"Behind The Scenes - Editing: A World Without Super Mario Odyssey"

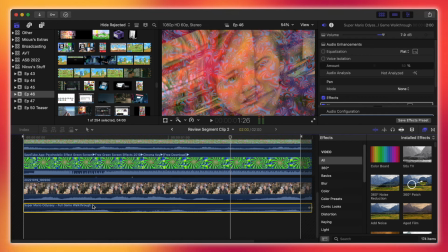24:59 hold on. Yeah, okay, so I took the you got a moon sound effect.
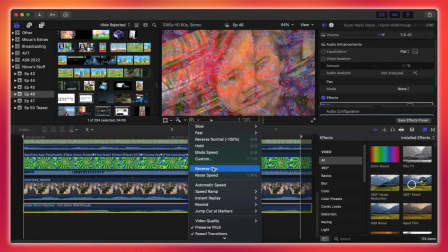25:06 I'm pretty sure. Let me try this. I'm pretty sure I took the you got a moon sound effect.
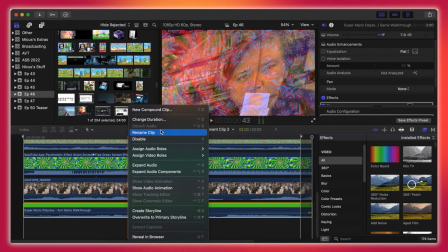25:12 No, I did I don't know what that is. I guess this is reversed.
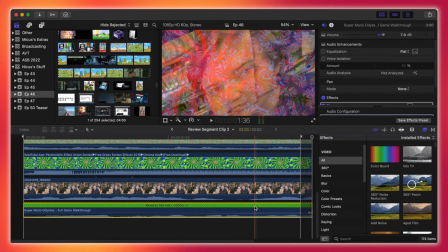25:21 No, I think I did the you got a moon sound effect, and then I just added a bunch of, yeah, I added a phaser to it.
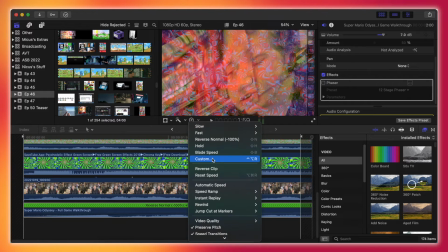25:27 Let's try that.
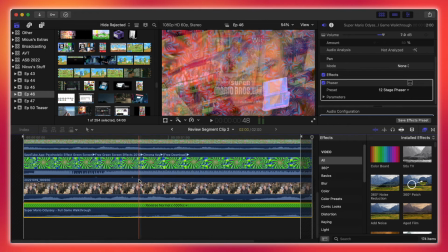25:32 I don't know, but yeah, there's that, and then there's the actual layer of,
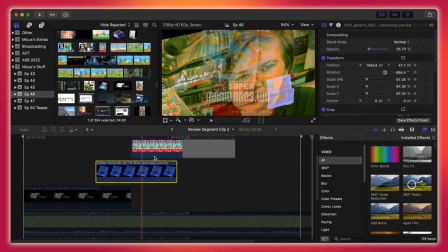25:41 let's just get rid of all these layers and then kind of just go up from there.
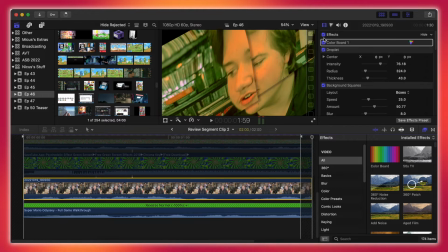25:48 So here we have the base layer, and then let's just get rid of all that and the weird transforming stuff like that.
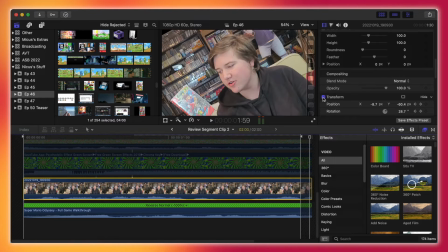25:56 This was the raw shot, and then I zoomed it in a bit to make it a little slanted, and then
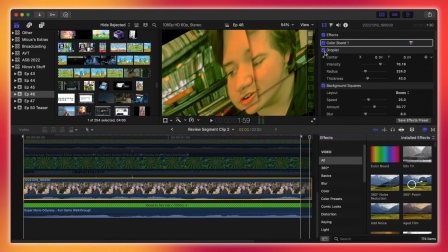26:02 effects, I changed up the colors, make it a little kind of greenish.
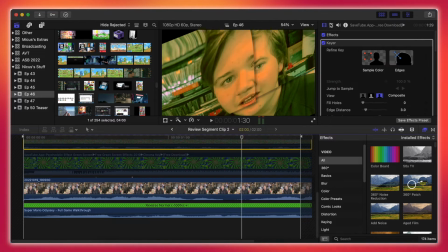26:07 Not sure what droplet does, unless it's on.
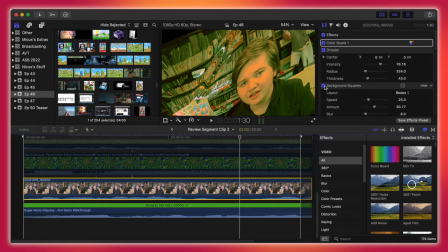26:17 Yeah, I'm not sure what droplet does. The background squares kind of chops it up into squares.
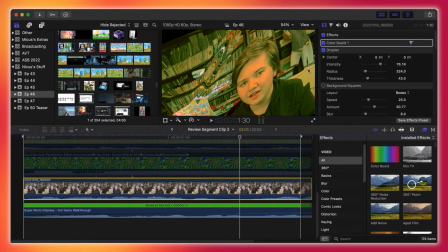26:21 Actually, that's droplet. It adds a little, like, circle around the clip that kind of distorts it a bit.
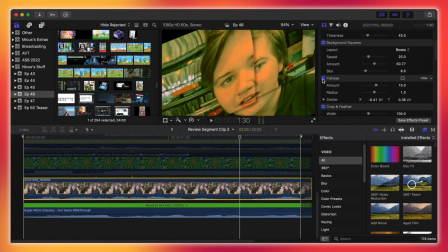26:28 You can't really notice that with background squares. And then fisheye, that kind of made it zoom in, kind of like that. Crop and feather, I don't know why that's there.
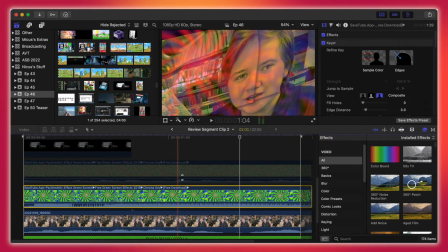26:41 But yeah, there was that, and then there was this kind of like psychedelic green screen that I had the opacity on this down a little bit,
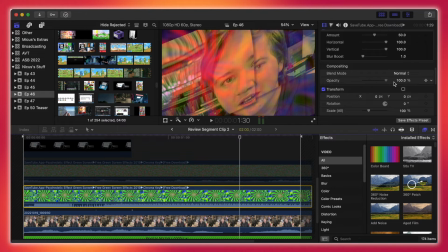26:49 because I didn't want to like completely cover me with it. I wanted you to still be able to see me.
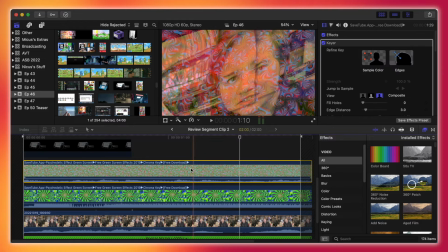26:55 And there's another one here, and once again, you know, same thing.
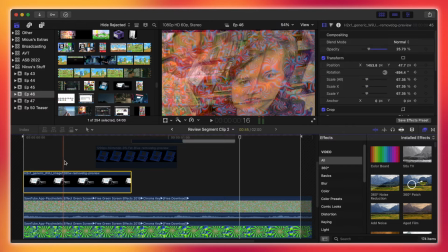27:00 And then we have like the weird things, the Wii U, which is barely noticeable.
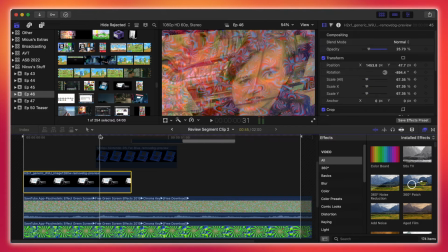27:05 Oh, there it is. It just kind of flies across the screen a bit. And then there is the DS.
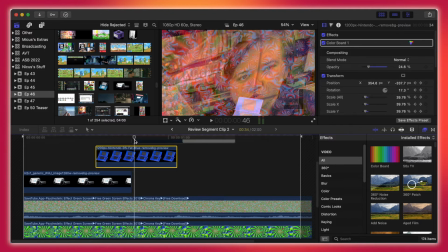27:13 That's more noticeable. It's, you know, been lightened and it just kind of flies through.
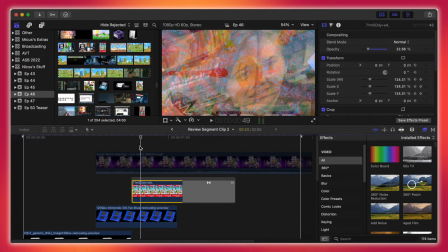27:19 And the new Super Mario Bros. Wii, that's like low opacity, but it's pretty noticeable.
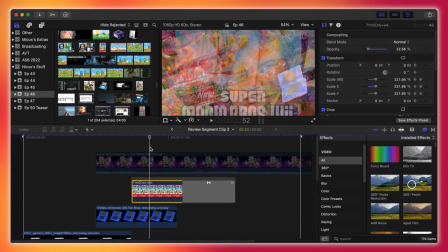27:24 Or no, not pretty. It's just really noticeable. It just kind of zooms in straight to the camera.
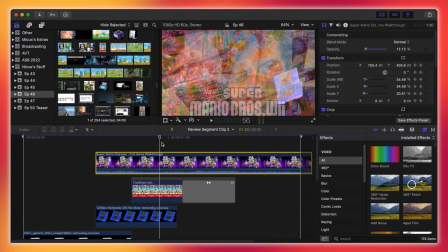27:29 And then starting here, in the top right, I think, yeah, you can see up there is this clip from Super Mario Odyssey.
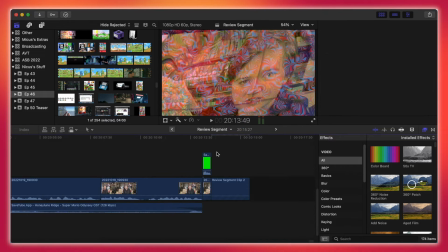27:37 It's pretty sure it's just Bowser's laughing. All of that just to kind of show, like, oh, something weird's going on.
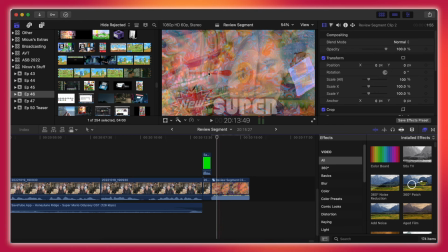27:45 And turns out, oh, he went to another universe, which takes place within this.
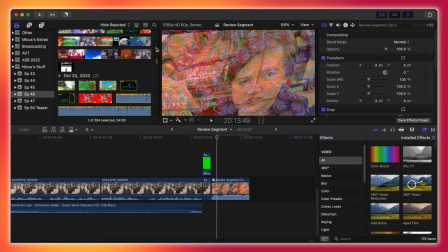27:51 Let me get to it. There's a lot of stuff in here. Just look at all that stuff. And I have it like zoomed out all the way.
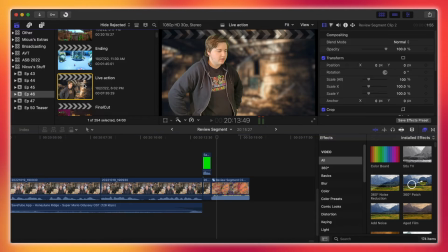28:00 But he gets taken to this horrifying live-action universe.
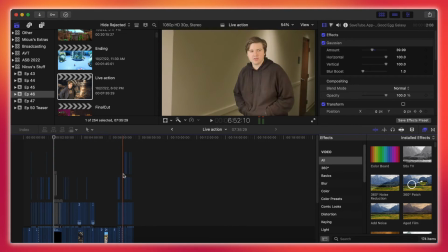28:05 No. And yeah, there's a little editing here, just a bunch of layers, nothing crazy like that.
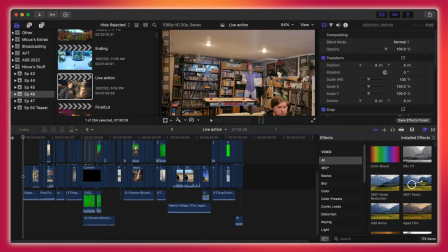28:13 And this was all edited in color, just so I had a more like,
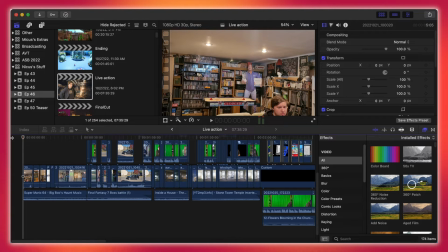28:19 I mean, it was just for like simplicity's sake.
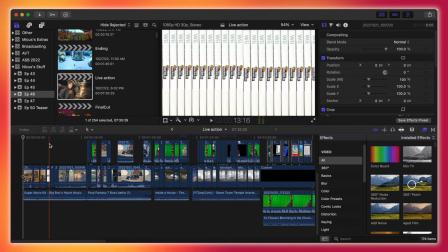28:22 It'd be really annoying to add the black and white to every single clip when I really could have just,
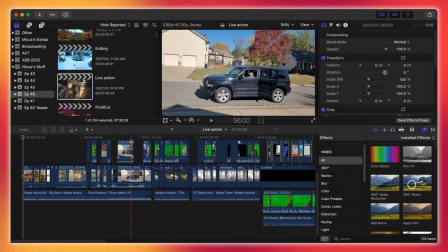28:29 you know, edited it in color, then in the final project put it in, you know,
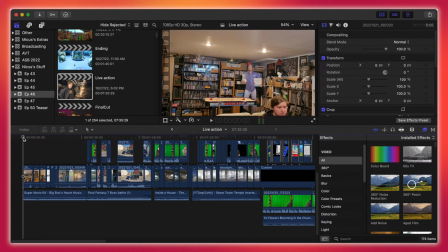28:38 just put it in black and white at once. So we start pretty simple. He gets taken to the other universe, put it in the pocket as he walks up there.
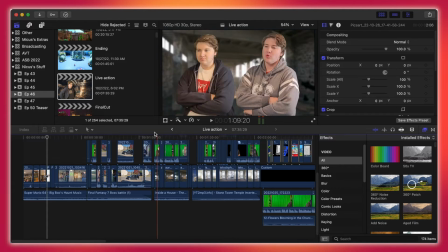28:46 And this was a little tricky. I did this on my phone with, what's it called?
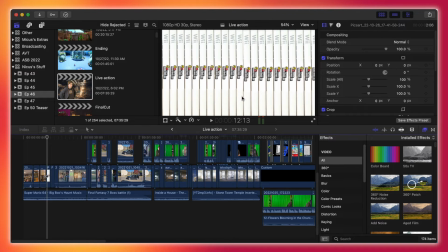28:52 PixArt. And yeah, I just, I think I just got like a Wii box template. I erased the logo from it, and then I put the new Super Mario Bros. Wii logo.